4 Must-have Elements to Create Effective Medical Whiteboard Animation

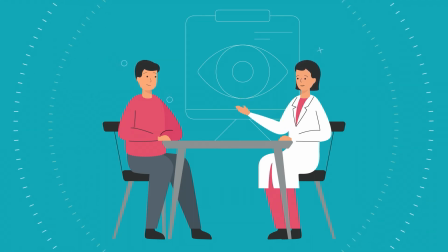(0:05)
be honest, medical information can be really hard to understand.
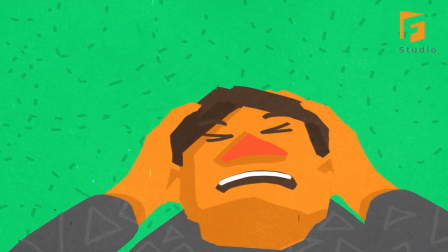(0:09)
So, how can healthcare educators and communicators make complex concepts simple, visual, and easy to remember?
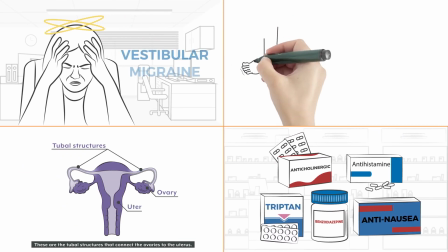(0:17)
That's where medical whiteboard animation comes in, and today,
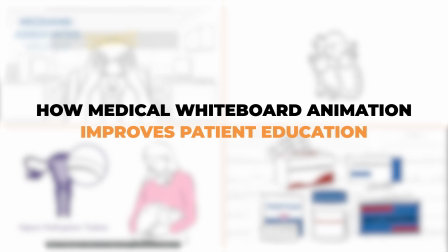(0:21)
we'll show you the exact process we use to turn dense medical knowledge into clear, patient-friendly learning videos.
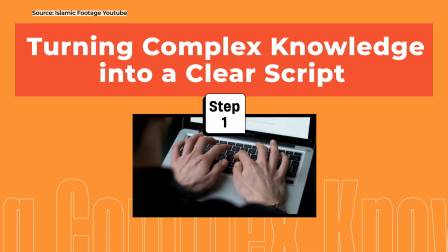(0:27)
Everything starts with the script. Before we draw anything, we need to understand the medical concept inside out,
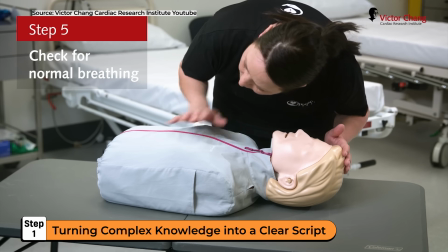(0:34)
whether it's heart failure, infection control, or a surgical procedure.
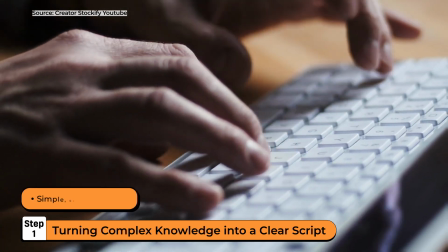(0:38)
Once we understand the topic, we rewrite it in simple, everyday language that anyone can follow.
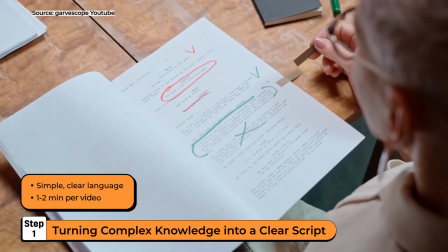(0:45)
We keep each video short, ideally 1 to 2 minutes,
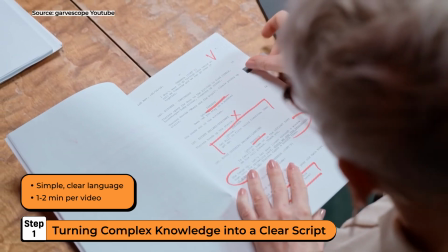(0:48)
about 150 to 250 words, and structure it as a story, not a lecture.
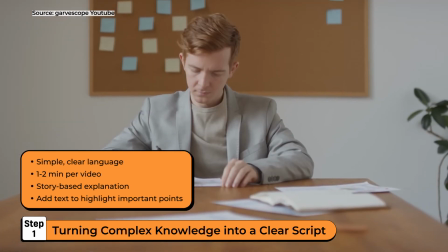(0:54)
This way, even serious topics feel relatable and human. Next comes the storyboard, our visual game plan.
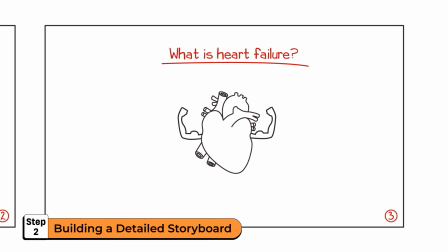(1:02)
In medical education, accuracy is everything. Each frame shows how the body functions and what symptoms look like in real life.
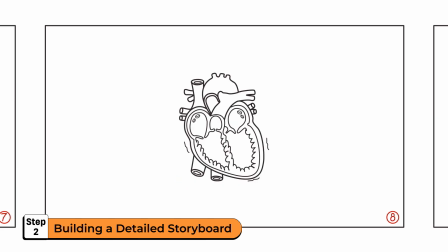(1:11)
A detailed storyboard helps us check both clarity and correctness before animation begins.
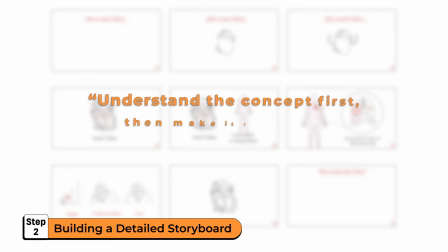(1:16)
It's where science meets storytelling, and it's one of the most important steps in the process.
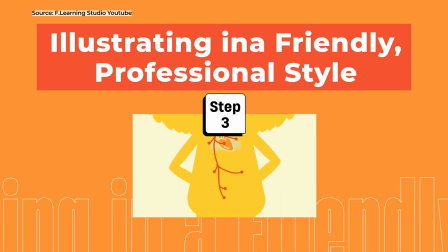(1:22)
Step 3. Illustrating in a friendly, professional style. This is where the visuals come to life.
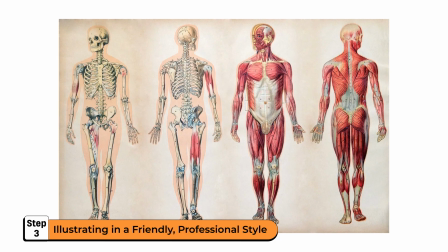(1:29)
Real anatomy can be intimidating or even a little scary for non-medical audiences.
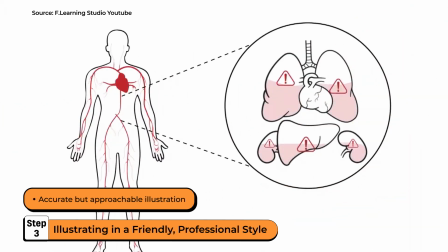(1:34)
So we re-illustrate body parts in a friendly, simplified style, clean lines, soft tones, and just enough detail to stay accurate.
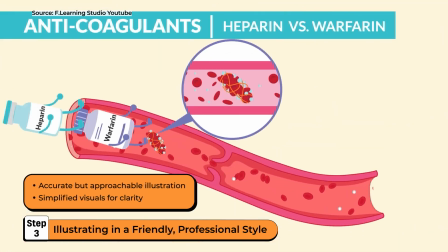(1:43)
The goal? Keep it professional, but also pleasant to look at. Patients stay engaged longer when the visuals feel approachable.
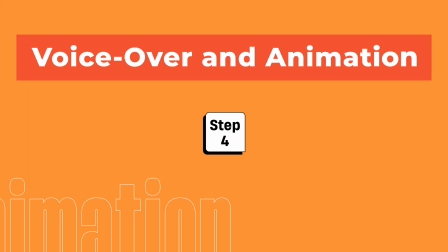(1:52)
The final stage is animation and narration.
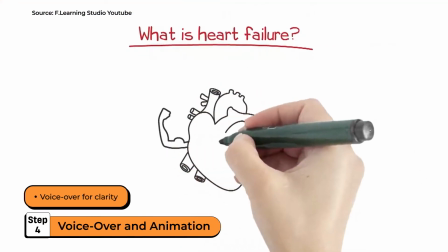(1:55)
A clear voiceover guides the viewer, while subtle sound effects and smooth motion make the information easier to follow.
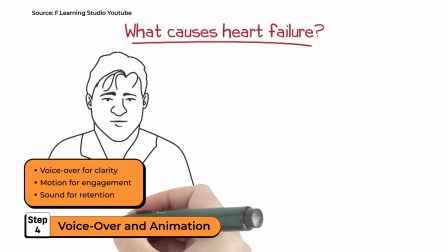(2:03)
We add small touches like a heartbeat, pulse, or facial expressions to show emotion and movement inside the body.
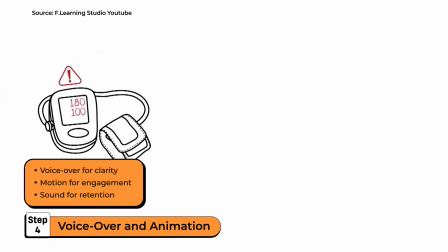(2:10)
This combination of voice, visuals, and motion helps patients truly see what's happening and remember it better.
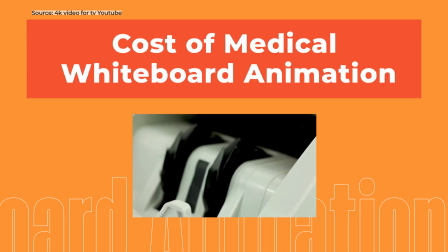(2:19)
Now, let's talk about cost, because that's the question everyone asks. Compared with other animation styles, whiteboard animation is one of the most budget-friendly ways to create professional medical explainer videos.
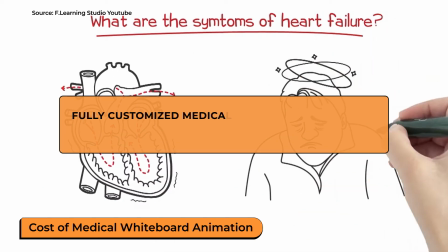(2:32)
A fully customized medical whiteboard animation typically ranges from about $600 to $1,000 per minute,
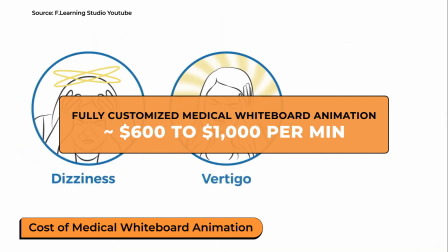(2:39)
depending on the level of detail and motion involved.
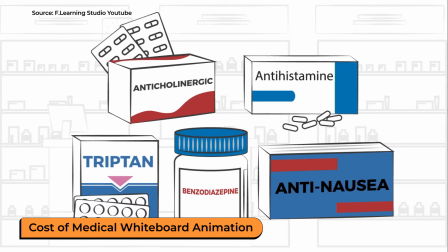(2:42)
That includes the concept, illustrations, and animation, everything you need to bring complex science to life without breaking the budget.
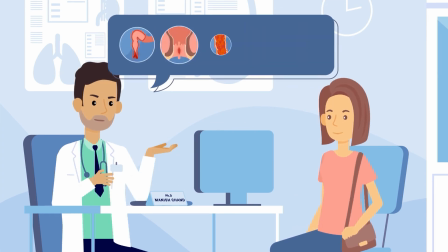(2:52)
And that's how medical whiteboard animation transforms complex health education into clear, meaningful visuals.
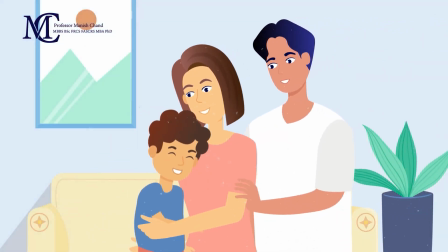(2:59)
When patients understand, they take better care of themselves, and that's a win for everyone in healthcare.
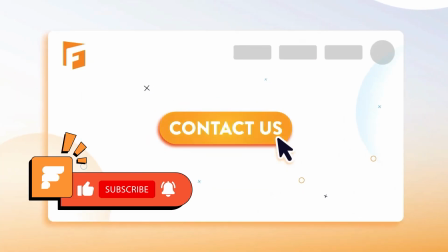(3:06)
Want to see how medical animation can simplify your own training or patient education?
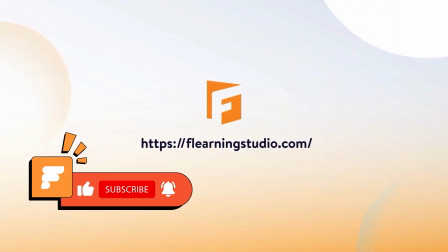(3:10)
Subscribe and go to our website for more tips and real animation examples.